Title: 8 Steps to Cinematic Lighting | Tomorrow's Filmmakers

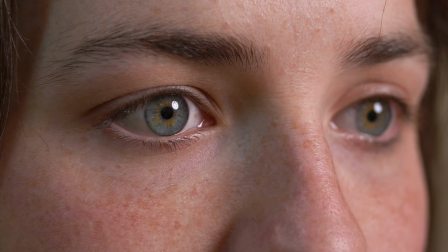740s
Next is a catch light or an eye light and this is the reflection of the source of light in your subject's eyes Now most people don't really think about this but a catch light or an eye light gives your subject life It gives them a soul.
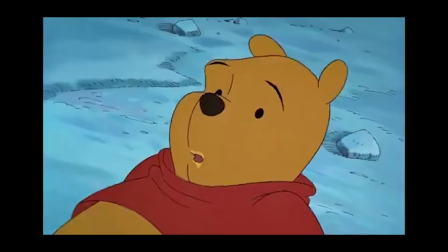755s
It makes them feel alive They even put white spots in the eye of an animated character to make them feel alive Yet those older animations that
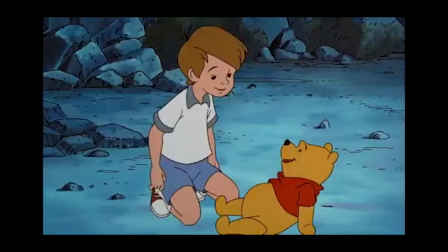763s
don't have that white spot feel dead and lifeless and like a shark Some
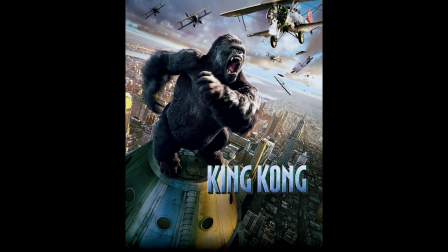768s
filmmakers have actually used this to communicate life and communicate death.
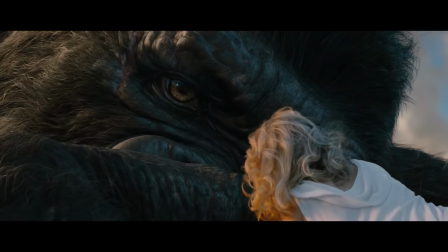773s
In King Kong, when Kong dies at the top of the Empire State Building, that eye light fades away.
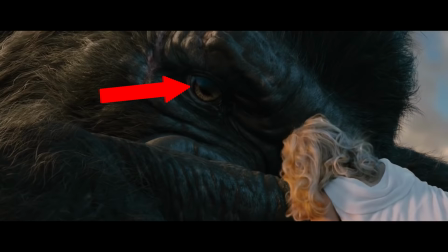779s
Now this wouldn't happen in real life, but like I said, the eye light is what makes people feel alive.
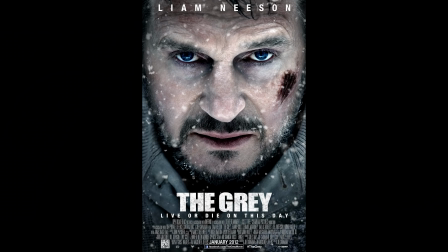785s
So whenever they remove that, you know as the audience that he's dead.
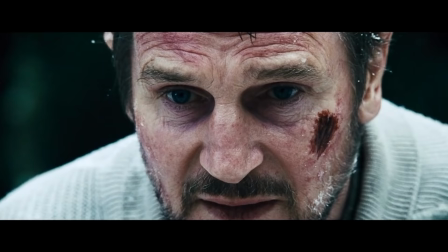789s
In The Grey, when Liam Neeson finds himself surrounded by wolves, there is no light in his eyes because he's accepting his fate.
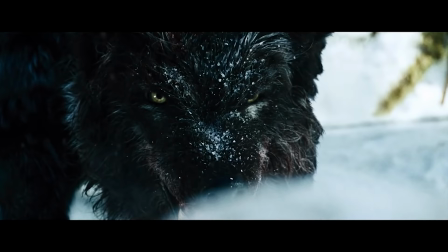796s
But when he decides to fight to the death, that eye light comes back. Life in the fight for survival has been given back to him and communicated to the audience by having a reflection in his eye.
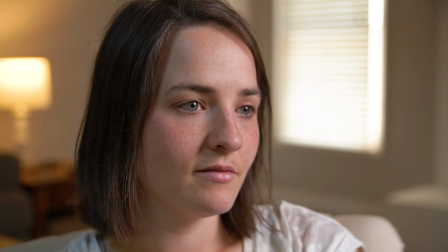809s
With all that being said, just make sure that when you're lighting your subject, you can see that eye light.
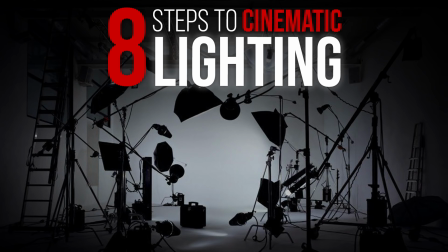815s
And if you can't, try moving the light around just a little bit to get that slight reflection.
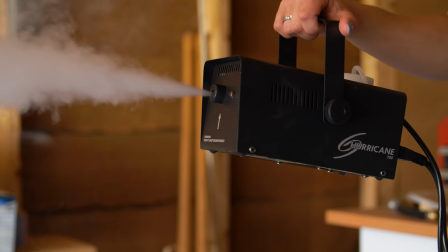820s
And finally, step number eight is texture. Now, like it or not, fog and haze completely change lighting.
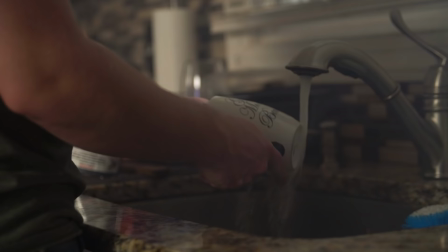828s
One shot might look okay, but adding just a little bit of haze and a little bit of fog,
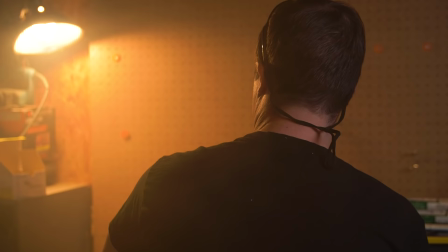833s
and it looks like you've just purchased thousands of dollars worth of lights and maybe even upgraded your camera.
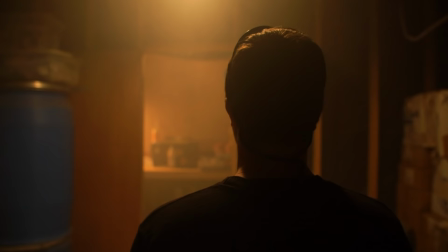839s
And that's what I love about fog. It's something so simple yet can completely change your image.
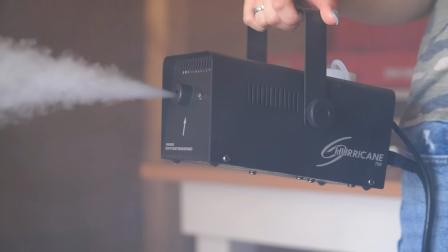845s
And at the same time, nobody is using it. It doesn't make sense.
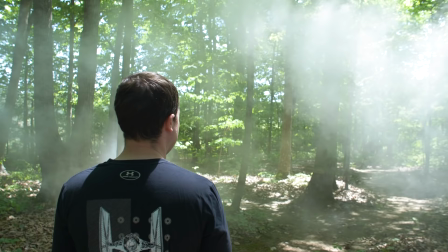850s
Now, one little trick that I learned with haze that's amazing is that if you're wanting to get fog outside it's really difficult and it's really expensive
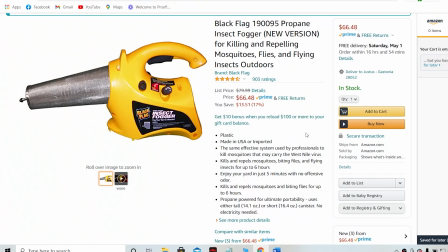860s
but not if you use an insect fogger on amazon you can buy
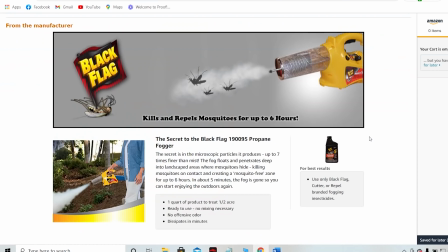865s
these foggers that are meant to repel insects what you're supposed to do is put
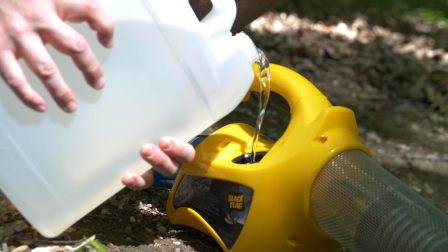870s
insect repellent in it and then spray a giant mist on everything to kill a bunch of bugs well instead if you use
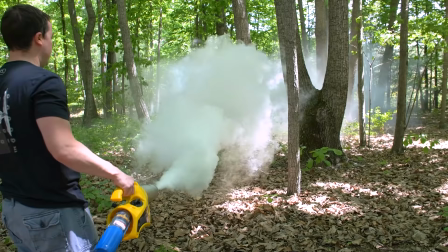876s
mineral oil or fog juice it turns an insect repellent into an incredible outdoor fog machine.
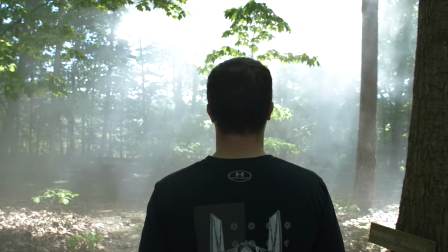884s
Now I would never use this indoors because it's just way too powerful,
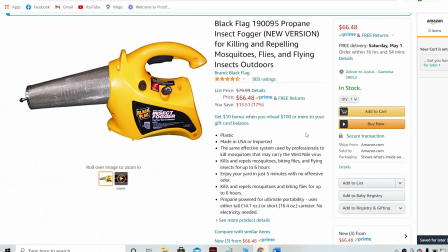887s
but outside scenes now look incredible with a simple bug repellent. And of course I'll have all the links to these in the description below. So now that we know the eight steps, let's take all of these steps and put them together to make one beautiful cinematic shot.
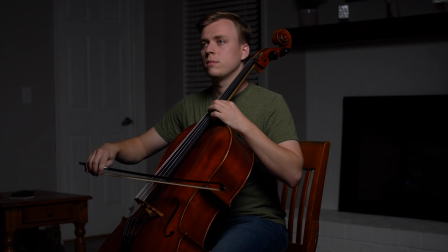904s
Now here is our scene. We have our subject sitting in a chair playing the cello, and if we add the light to our subject, it looks fine. I mean, it's fine, it's passable, and this is where many filmmakers would actually stop. But let's take these steps, and I'll show you the difference.
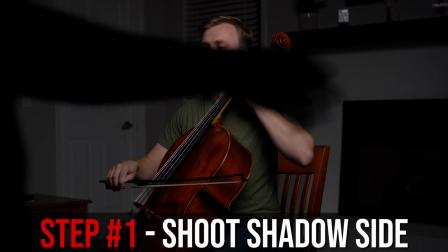920s
Our first step is shooting shadow side.
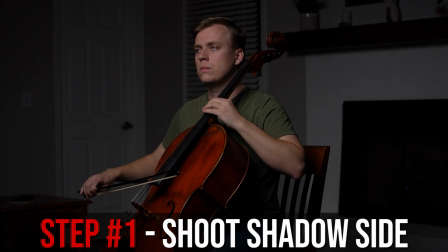923s
Now, the light right now is on the key side of our subject's face, so we need to move the light to the other side of his face, which puts us on the shadow side.
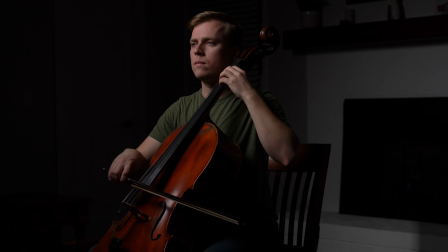932s
Number two is lighting direction. As you can see, even though we're on the shadow side, it's still pretty frontal lighting.
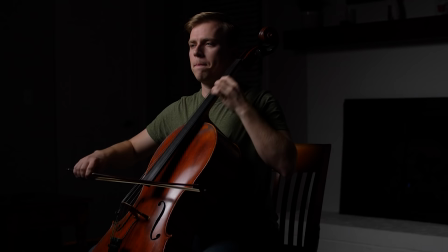939s
So let's move the light to a 45 degree angle to get that Rembrandt lighting on our subject's face and add more shadows. Three, four, and five is motivated lighting, backlight, and depth. And I placed all of these together because each one is kind of necessary for the other.
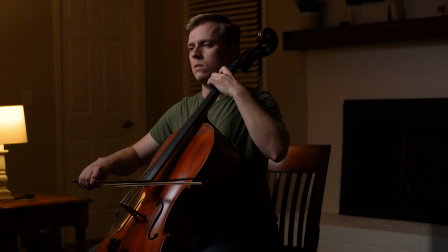956s
First, we need to motivate our key light. So let's simply take a lamp and place it on the same side of our subject and on the same side of our key light.
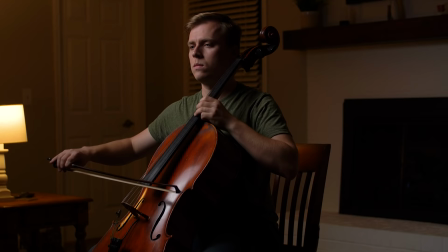965s
Now the key light is motivated by the lamp in the back. This is also lighting up our background a little bit as well and separating our subject.
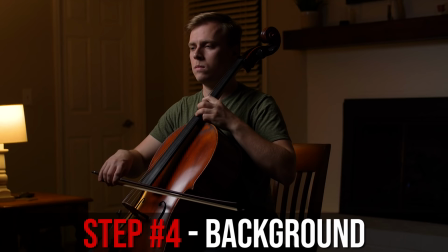972s
Next is the background and even though the lamp is helping a little bit I do want something on the other side.
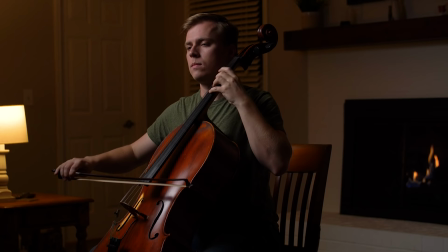978s
So we're actually going to turn on the fireplace over here and even though it isn't really giving off much light at all it's adding some interesting element to the background.